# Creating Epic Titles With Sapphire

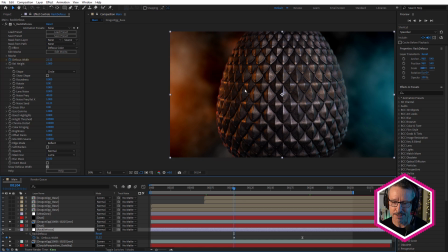12:14 Now, also while we're talking about depth, something that really helps add depth is a little bit of dust. So for that, I've used the Sapphire dust effect.
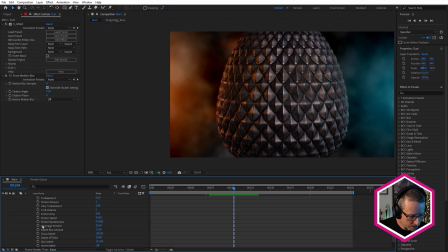12:23 And I'm going to turn on, first of all, let's see, we'll turn on the one that's behind the egg.
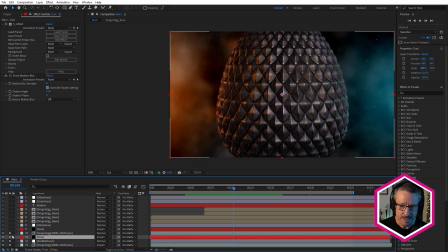12:30 That's this one here. So I'll just solo that.
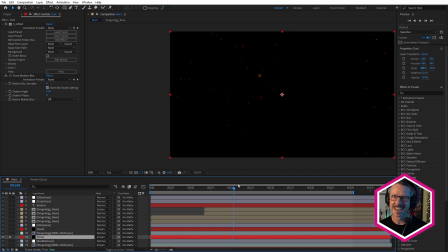12:34 So we've got some, I said dust, but actually we've got some falling embers here. So there's a preset in Sapphire dust presets that's called embers or falling embers.
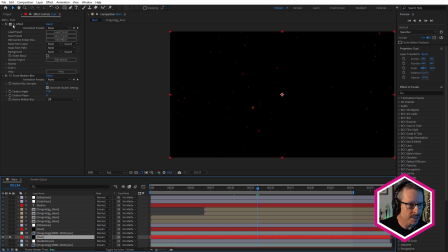12:48 And I've used that one. And once again, I use Sapphire effect to search for what I wanted. It's actually called Gentle Ember Shower. That's what it's called. And dust itself doesn't have motion blur currently.
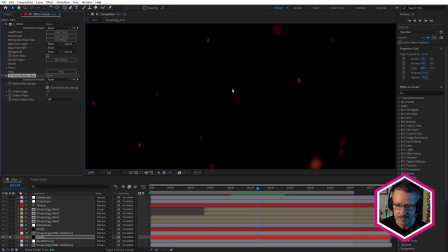13:04 So you can see I've used Force Motion Blur effect just to give it a little more of an ember look. When you've got really slow drifting dust, you don't really need motion blur.
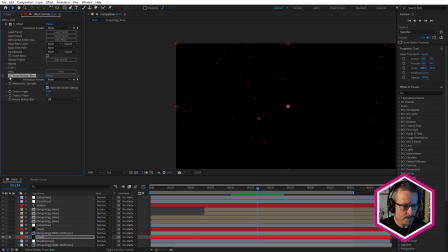13:16 But when you've got things like embers and stuff, motion blur really helps.
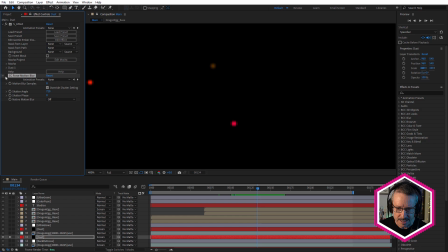13:20 You can see how it stretches, that circular shape, that round shape, into more of a sort of a falling ember look.
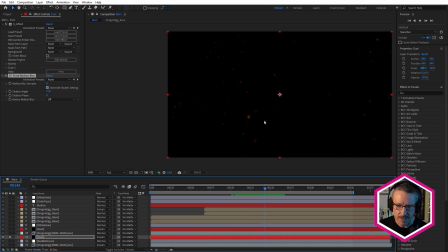13:29 So we've got this, gently drifting or gently falling embers behind the egg, which is really nice.
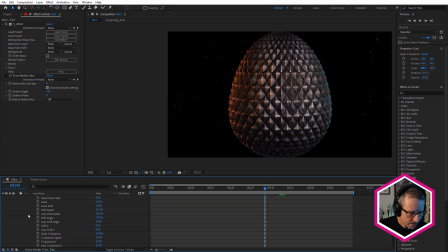13:38 But what I also did was I duplicated that layer and I put that in front of the egg.
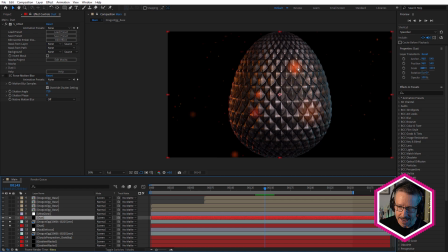13:45 And you can see I've really maxed out the depth of field. Let me just solo that.
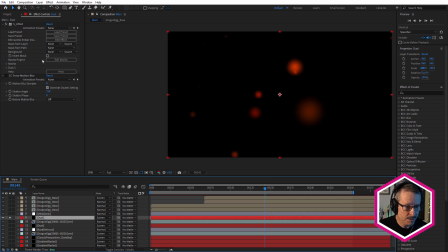13:50 So here we've got a few less particles. I've called them particles, but they're points with Sapphire dust. And what I've done is I've really pumped up the depth of blur, the depth blur amount.
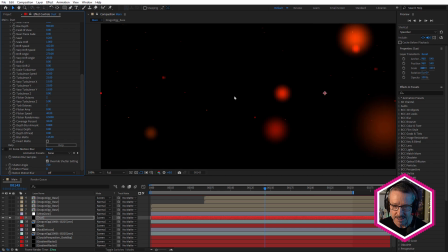14:04 If I bring that to 0, you can start to see more of them in the background.
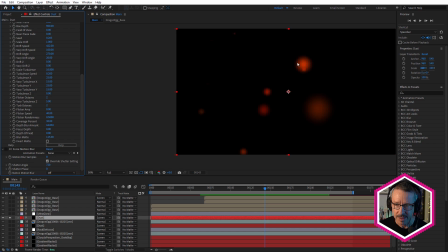14:08 But with a high depth blur amount, you can see I've really got these ones in the foreground here. And I can adjust, how many I see in the foreground by adjusting the near plane and also the near plane fade. So I can fade that in and out.
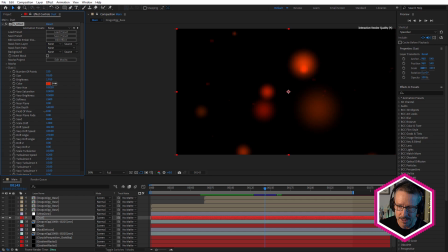14:25 And, there's a whole bunch of settings for the box depth, and there's tutorials that I've already created that explains this in detail. But here, so I've just used 2. So I've sandwiched the egg between 2 versions of dust so that we have these ones, which are also, by the way, falling faster.
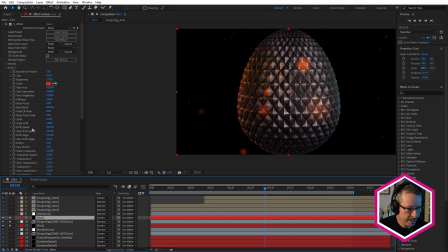14:42 The drift speed is set to 422. So because they're in the foreground, you'd expect them to be, they're closer to the camera, so they look like they're falling faster. So that's why I increased that drift speed. So even without the background, the other background layers, you can see how that gives that a whole bunch of depth.
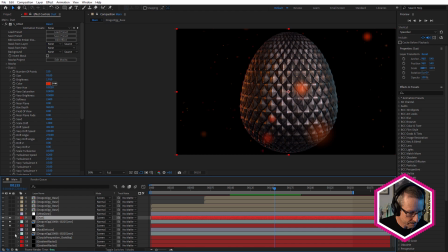15:02 Foreground, midground, background. Let's turn these other layers back on.
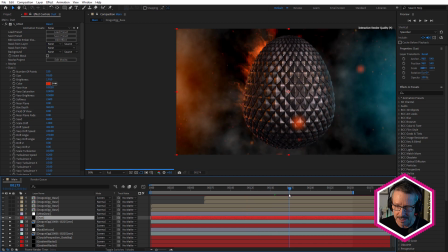15:08 And it really is starting to come together. Sapphire dust is great because it's really fast. It's not a particle effect, and it doesn't require any caching. So it's very easy to use, very fast to use for anything like dust and embers and snow and that kind of thing.
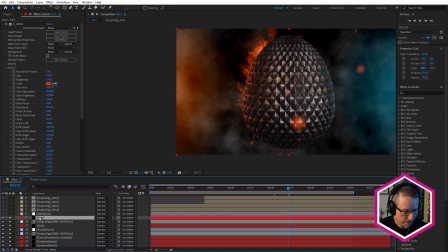15:27 Brilliant addition to the Sapphire Effect portfolio, the Sapphire Effect toolbox. All right, so let's move up. We've almost finished the actual look of the egg. The last layer here is Ultra Glow. So Sapphire Ultra Glow, you can see I've used a mask.
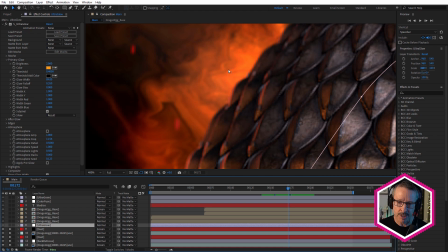15:47 When you're creating any kind of fiery or bright element like a lens flare or fire behind an object, you would expect there to be a little bit of leak, or light wrap around the foreground object.
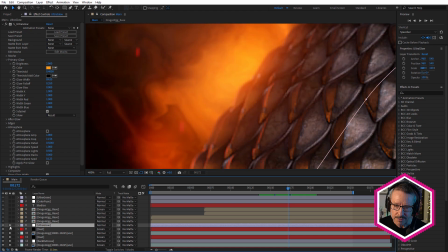16:02 So a quick way to do that is just to use a glow. So I just use Ultra Glow. If I turn that on, you can see now we get that, because it's on an adjustment layer above everything,
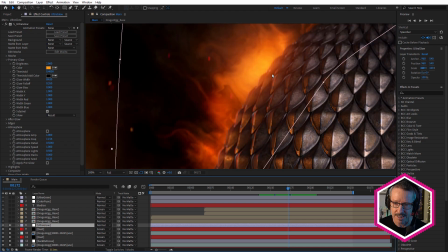16:11 we get that bleed of light, and that gives it a lot of depth as well.
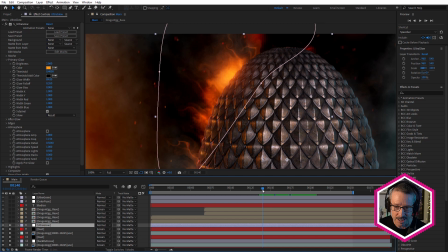16:16 It's just a classic compositing trick, using a glow on top, and that really integrates that fiery look.